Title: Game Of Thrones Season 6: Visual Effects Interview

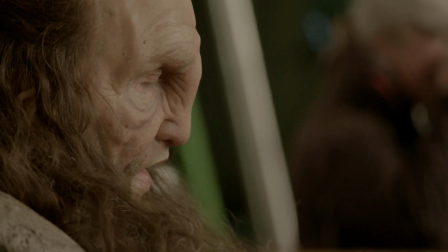If you didn't have a vivid imagination, you couldn't do my job.
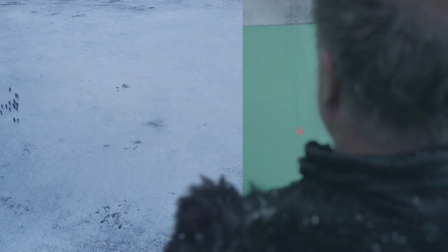The scope and the grandeur of what we're setting out to do, it's remarkable. VFX brings all the components that can't be shot in the normal course of production. Whether it's adding characters, or whether it's adding environments, whether it's completing sets, whether it's creating whole scenes.
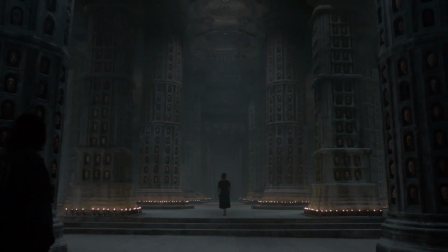There are worlds that are much larger than we can manufacture on a soundstage or even at a location.
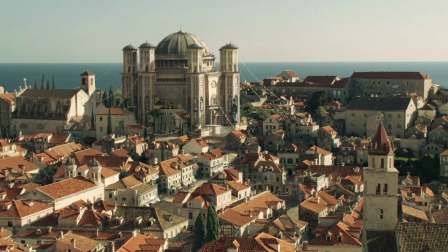And visual effects adds that end of the storytelling, allows us to see Jamie on a ship sailing into King's Landing Harbor,
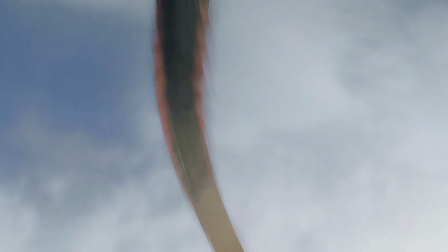Dany riding off on a fire-breathing dragon. In season four, when we were just beginning to conceive for Watchers on the Wall, the attack on the ice wall,
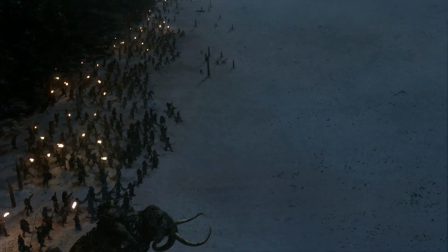we didn't have a space that was nearly big enough or nearly enough people to execute this episode-long sequence. We needed a green screen that was bigger than anything that had ever been built, 30 feet high and 400 feet long.
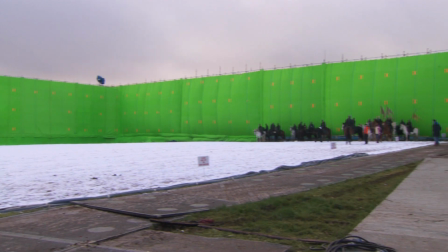I thought, there's no way that this is going to happen. Now I've gone too far.
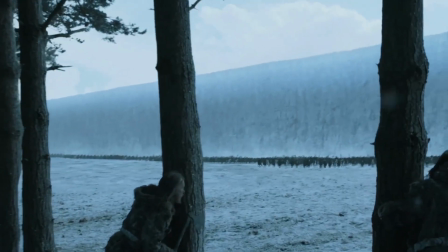And that same day, Bernie was ordering the screens to be built, and I really knew what the commitment level was of this show to make what's on the page. And therefore, the next year, I said, now what we need to do is to get a flamethrower that shoots 50 feet,
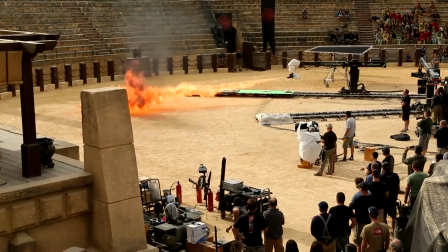strap it to a robotic crane, and put it in a bullring in Spain and hit 20 people with it. What do you think? And there we were, and we did it. So on we go. There's never going to be another job like this.
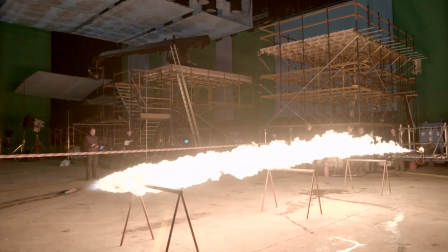The visual effects industry has become very computer reliant and technological.
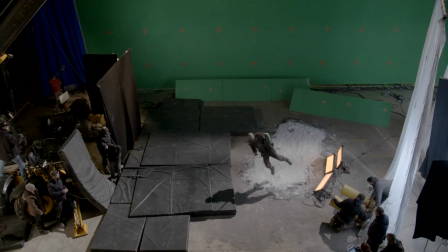But one of the things we like to rely on is shooting organic elements.
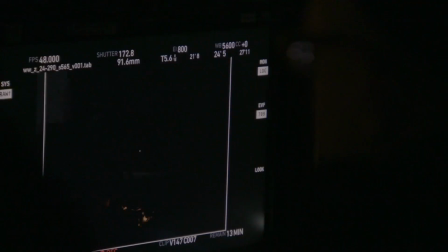When we shoot our fire-breathing dragons, we shoot fire. You get the light reacting the way it would and should.
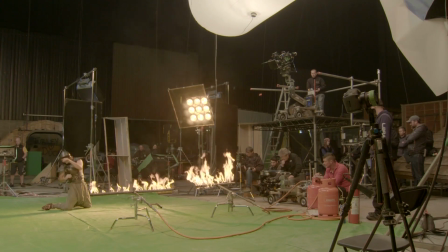You get the interaction between the fire and the stunt players.
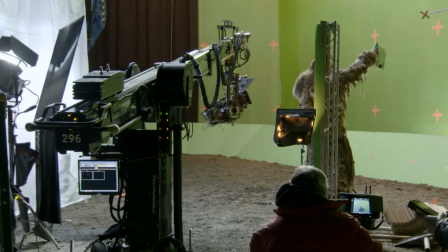When 1-1 is shot, we want 1-1 to look twice as big, so the camera needs to be half as high and half as far away. Shooting 1-1 is a really joyful experience because of the suit performer, Ian White.
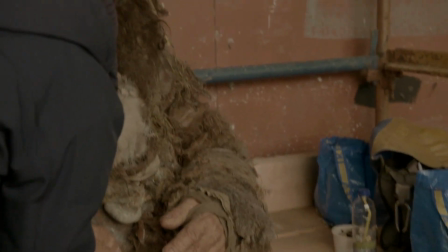Any large character in an A-level movie is probably Ian.
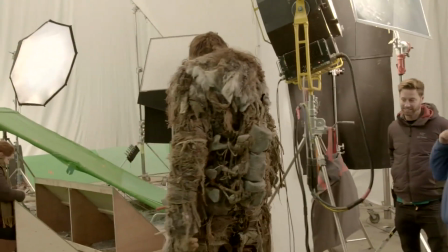We wanted a large performer because somebody who would be 14 feet tall would have more weight and mass to move around,
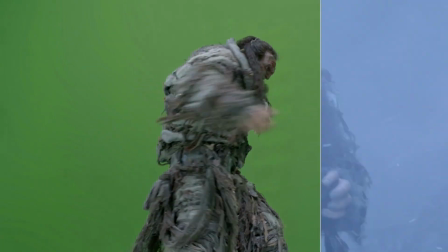and a person who's a normal size would have a very difficult time pulling that off. There's a great deal of time spent figuring out the camera angles and the camera lenses, all of which is based on the creative process and first starting out in previs,
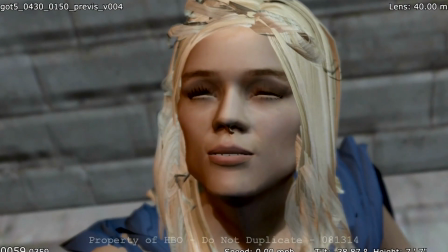where you're basically a one-person film crew in a box,
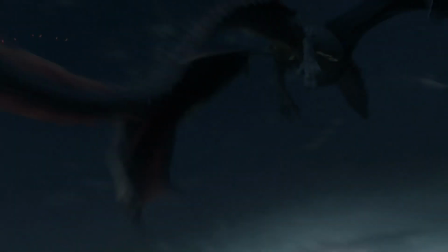where you can build the set and light the set and create the characters and move them around, but then you have to sit down and figure it out. We don't make up hardly anything, you know? We always draw from the real world.
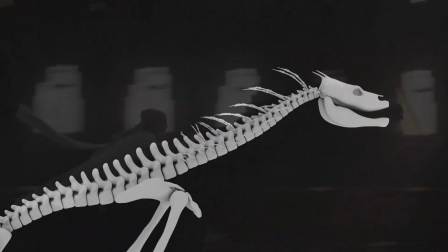We do a lot of reference by looking at how birds of prey behave and how certain lizards and reptiles behave. The best compliment that we can receive in visual effects is to be invisible.
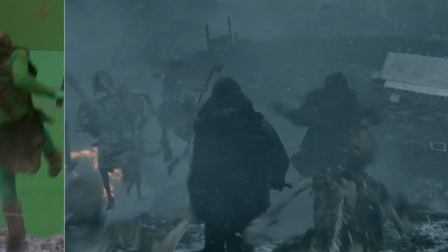If anything behaves in a strange way, it doesn't only blow the shot, it blows the scene. We can't cause the audience to blink at any point. So our work has to really, really be great.
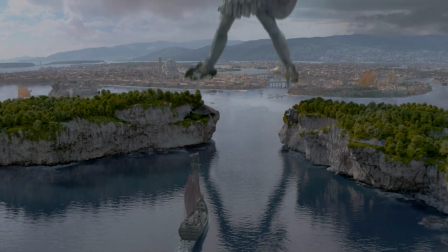And that's grown as the things that we need to depict have gotten bigger.
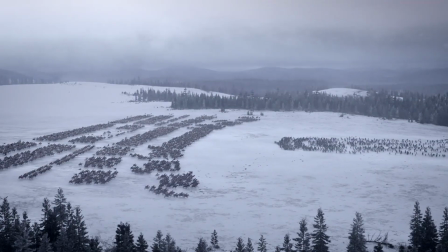Every skirmish has gotten bigger. Then it was larger armies, then larger armies, then larger armies. Our dragons have quintupled her more in size. The show seems to be a lot bigger than it used to be. We're shooting three units. We used to shoot two units.
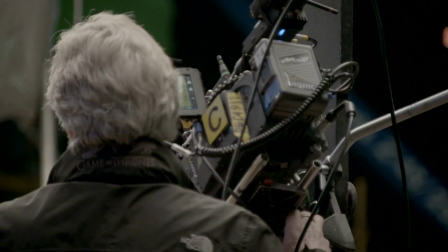Our team has had to grow to keep pace with it. It's grown every year anyway, but this year it's kind of exploded.
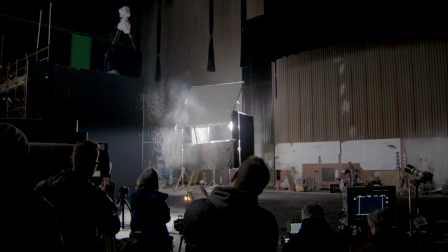I have a buddy of mine who's producing the visual effects on a giant movie, and I asked him how many units they have. He said, what do you mean? We just have one unit. It's like, really?
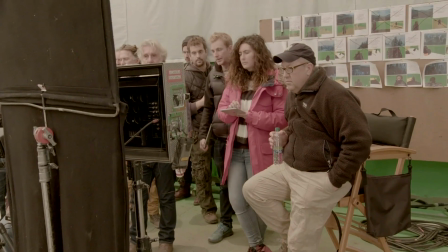The hardest aspect of my job is, especially as the seasons grow in scope, is to keep my arms around it all. We had 800 shots in season three. We had over 2,000 last year. We shoot on multiple continents.